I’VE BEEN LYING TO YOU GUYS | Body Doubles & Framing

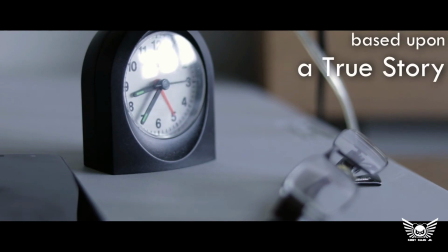And on that first day, we actually did not have William on set. We had Kevin playing the main character.
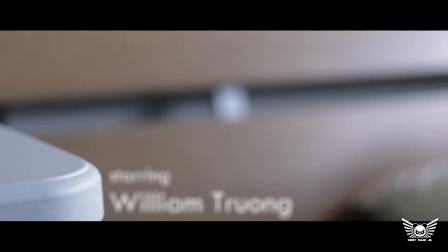So this shot where it says starring William, that's actually Kevin in the bed.
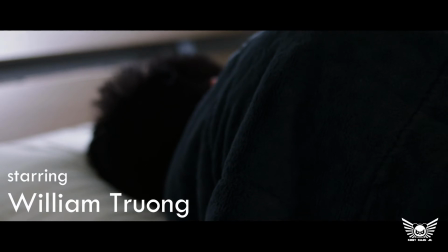In fact, we shot the entire waking up sequence with Kevin. And then we just reshot it with William.
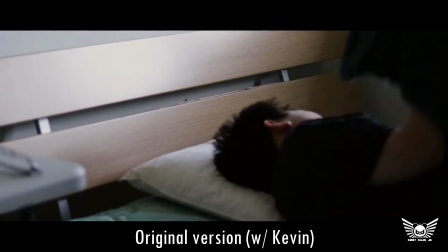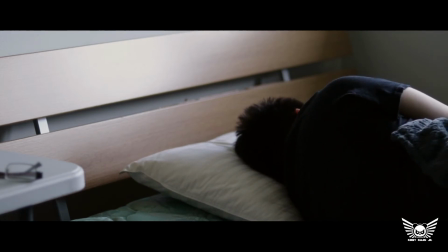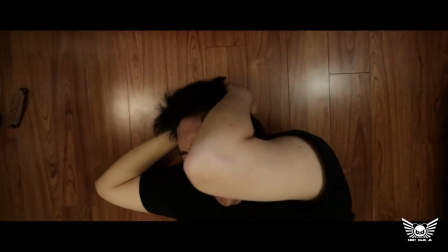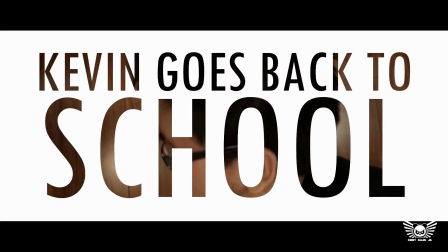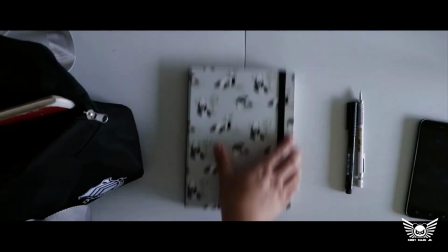So even all of these shots here, these are all actually Kevin's hands and Kevin's motions.
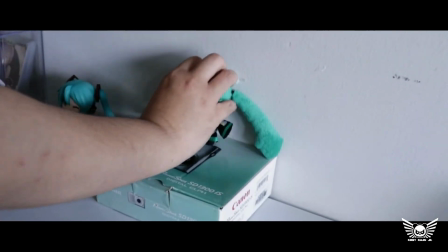Everything here is Kevin's performance, and as you can see, we just cut off his face, and this is still from day one.
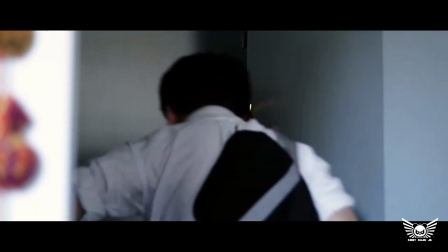None of this is William yet. That we did reshoot with William, but this shot here, this is all Kevin.
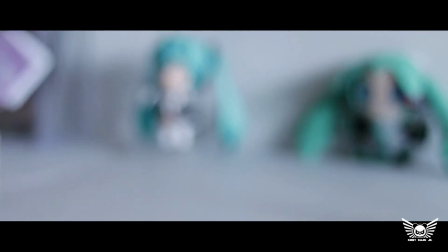Of course it's Kevin, there's fucking Hatsune Miku. But yeah, this is all Kevin's performances, Kevin's hands.
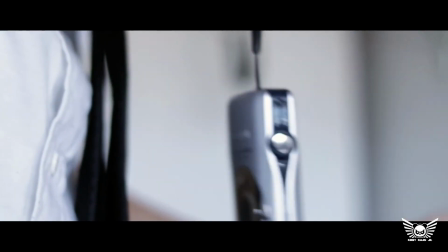Now, I think that Kevin's hands are a little bit more noticeably different to William's compared to my hands compared to William's.
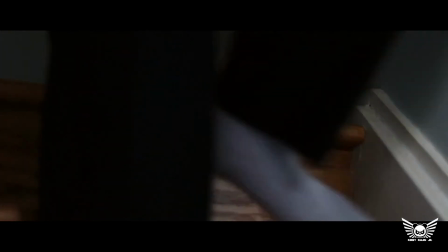But it still gets the job done. As you can see, the feet, you don't really ever see any of their feet.
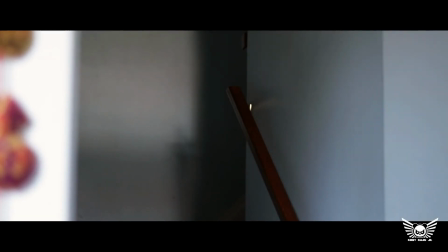Again, this is Kevin, and then we replaced that shot with William in the final cut. And we just shot a whole lot of other shit around it. So let's see how well William's performance matches with Kevin's performance. So it starts off with a remake of the original shots.
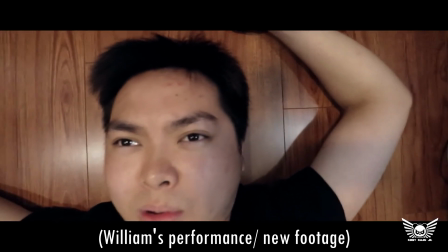Admittedly, I like Kevin's roll a little bit more because he actually rolls off a bed.
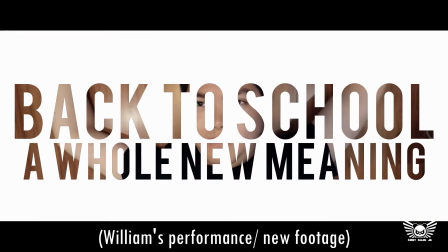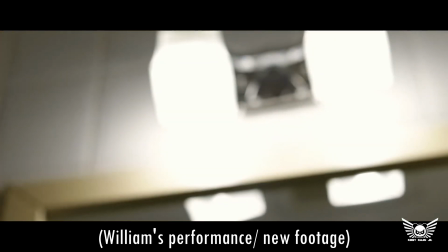So then this is some new stuff that we added in.
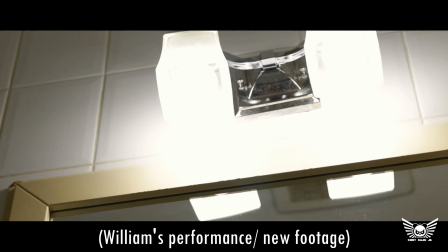Even this, actually, I'm technically doubling for William because I'm the one inside the washroom. I'm the one that flushed it, turn on the lights, all that.
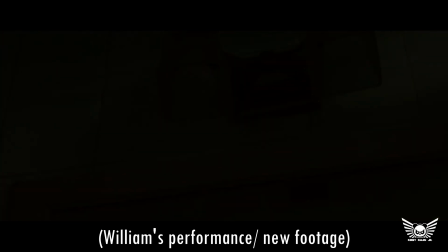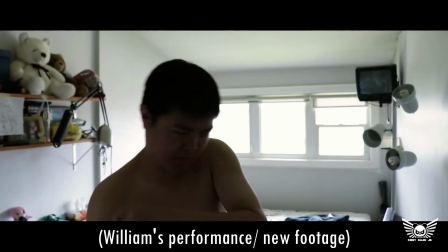This is again new stuff that we shot. Wasn't even in the proof of concept.
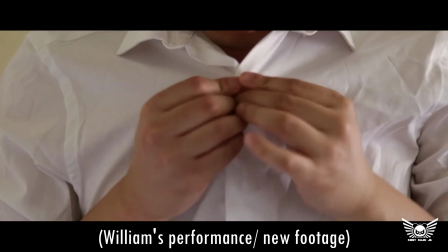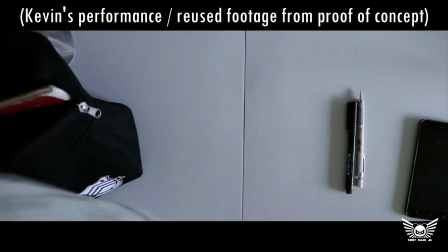See, it's just a close-up of the hands, which is why we're using Kevin's performance.
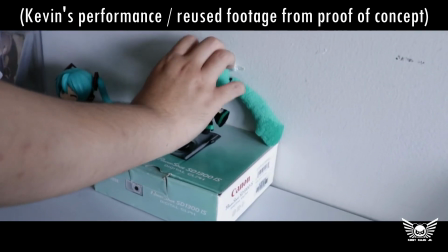He also moves really quickly, so it's hard to tell. This shot you could kind of tell because his arm looks a little bit chunkier.
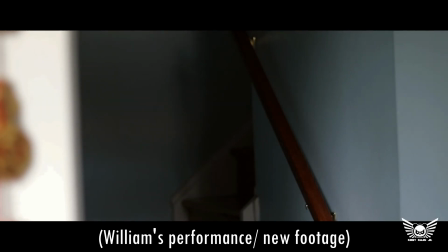And this is William's remake of the same shot that we had with Kevin. And it's actually me that opens and closes the door.
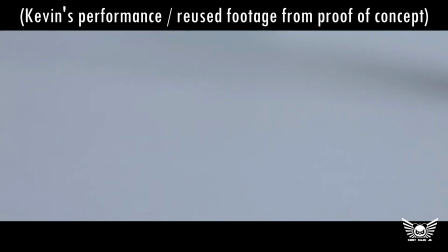And then we have more reuse of Kevin's performance. Again, it's really tight. It's also kind of fast in terms of the hand motions.
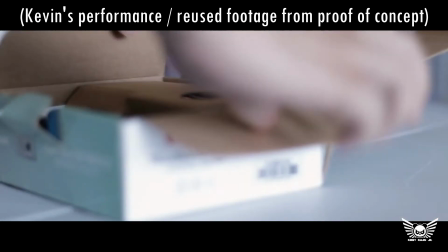Okay, I lied. This one's actually kind of slow, but there's a lot of movement, so it helps hide the fact that it's not actually William.
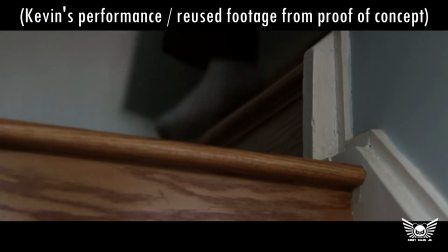And that one's just over the shoulder. It could have been anyone. This is again Kevin's performance.
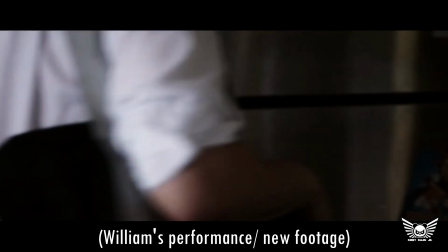Again, you don't really see too much of the feet, so you can't quite tell.
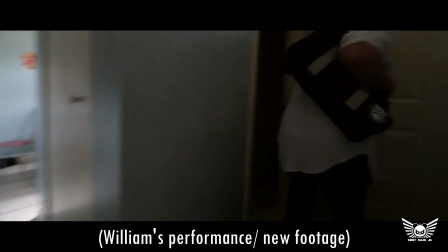And then the rest of the film is all new footage because we finally decided to actually, have a plot to go with it. But yeah, that's gonna be it for me, Kirby Kwan Jr. Hopefully you guys learned something new today. As soon as my foot recovers, I'm gonna get back to regular videos instead of these sort of like video essay / editorial videos, unless you guys enjoy them. I don't know, let me know.